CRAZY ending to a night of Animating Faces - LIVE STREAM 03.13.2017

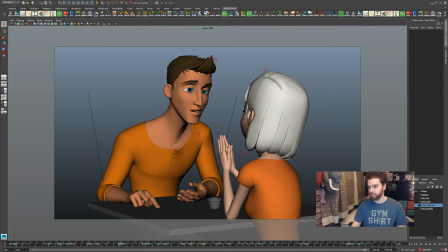25:10 So this is my render camera, and this would be like, you know, sort of what the camera is seeing when I go to render it, right? So this is like the main camera set. change my camera view here.
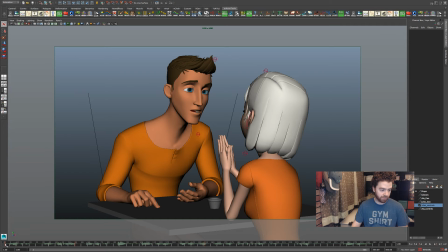25:29 So this is comprised of 3 shots, and I'll walk through those now, if that's helpful. There's a little bit of a delay and lag on this, but you'll hopefully get the idea.
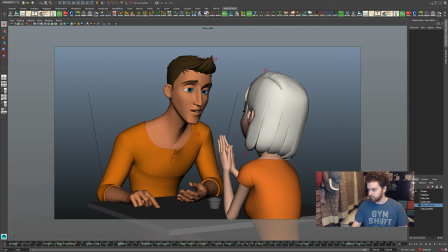25:43 Okay, so all right. So this is our establishing shot. I want to be able to show the 2 characters that they're sitting together. You can see that there's a table. There's will be a little candle here to light the scene.
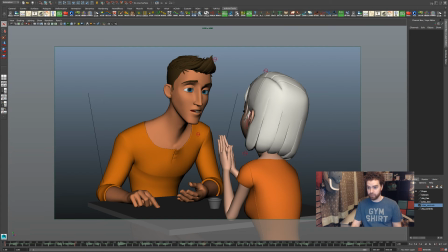26:02 That'll hopefully say like that they're sitting together in a room on maybe like a first date. Then in our next shot, she's interrupted him.
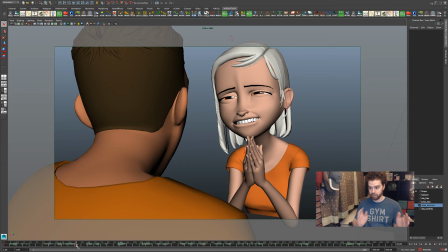26:14 And so what will happen is we cut to this next view. It's over his shoulder, and we can see her really clearly.
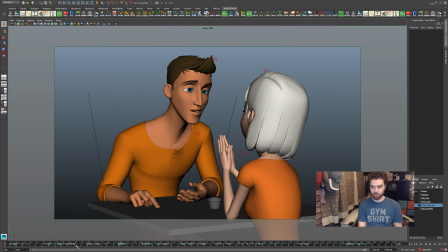26:24 When I toggle between these two, you'll see that her position on screen here
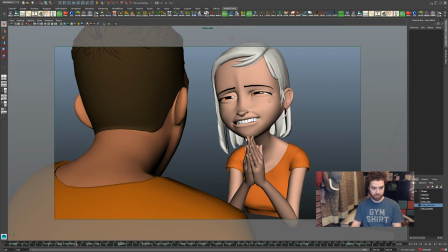26:30 is approximately the same as her position when the edit happens. And that will allow the viewer's eye to follow the edit a little bit more easily. Okay?
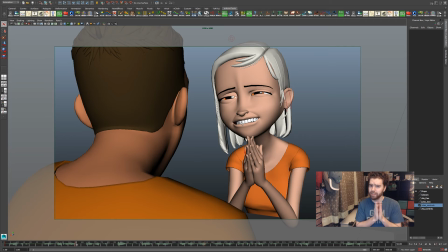26:51 And then once we've cut to this shot, after she's interrupted him and she wants, like, you know, she has questions about him because I forgot to turn on his glasses.
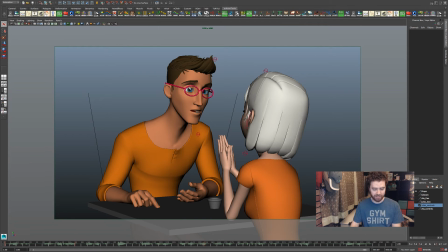27:00 He's wearing glasses here, I should say. She says, why no glass, referring to his empty glasses.
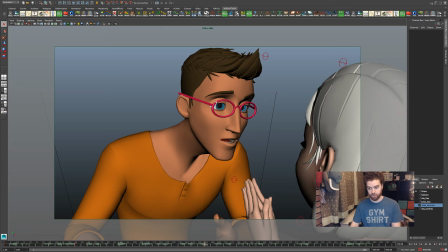27:08 So then we cut to his reaction shot, and you can see now we've cut in a little bit closer so that we can really read his face. We can really see what he's saying. She's still a little bit in the frame, and you can see that she stays on the same side of the camera frame.
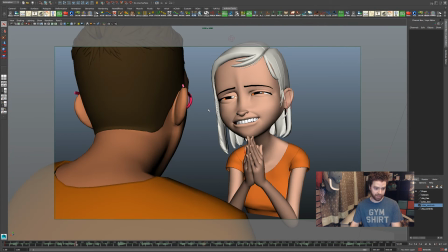27:29 And he stays, of course, he moves in a little bit closer here. Now this needs to be a little adjusted as their poses have been placed.
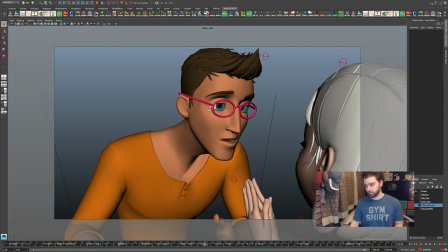27:36 You know.
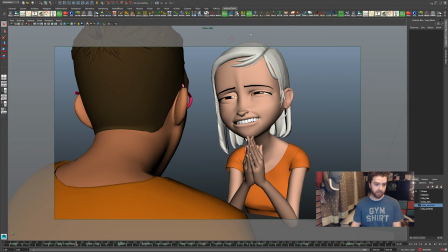27:43 So this is the first shot, the second shot, and then the third shot.
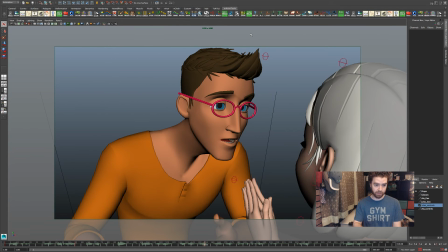27:49 And you'll see that the camera gets progressively closer as well. So in this first shot, the camera is pulled out,
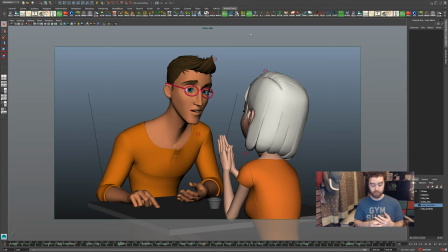27:58 but the lens is more telephoto, it's more zoomed, which means that you can show a wider space, but the visual of them being close together is
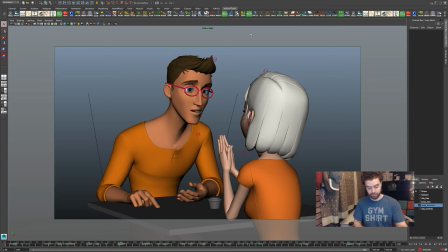28:12 sort of an optical illusion. And that allows me to make it feel like there's still sort of an intimacy, even though they're sitting across one another at this far table.
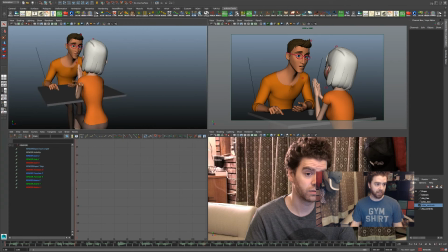28:21 So if you look at this shot here, like if I try to set them up similarly in this,
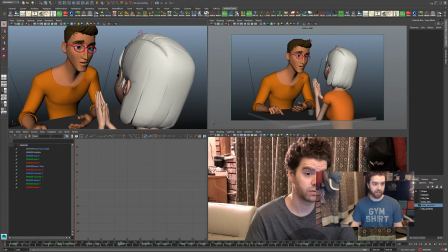28:27 it's like you can't get them in here because this is a wider angle lens on this virtual camera.
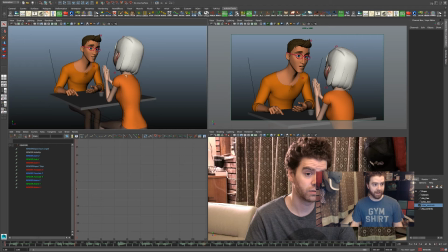28:35 So when you zoom out, then now it's too far out and you got all this other stuff. There's no chairs, there's just, you can see all their legs. So if you use a telephoto, it allows you to then just be, let's say, as the telephone moves in, this section becomes more cropped like this.
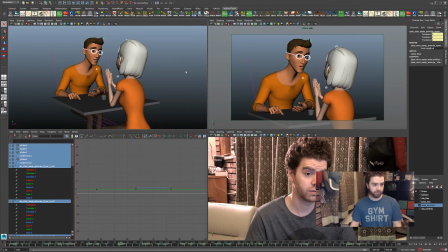28:56 Okay.
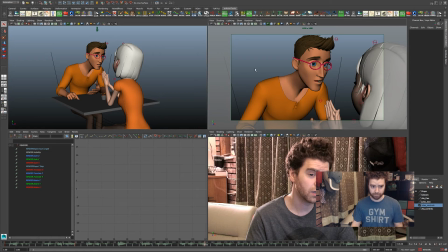29:02 All right. Does anyone have any sort of questions?
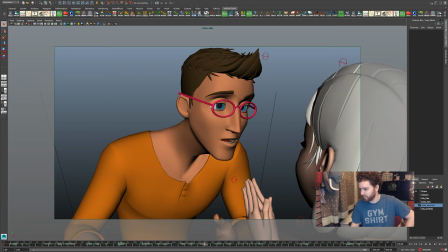29:08 I'm just trying to catch up on some of these. There's a lot of comments happening here. You know, this is fun.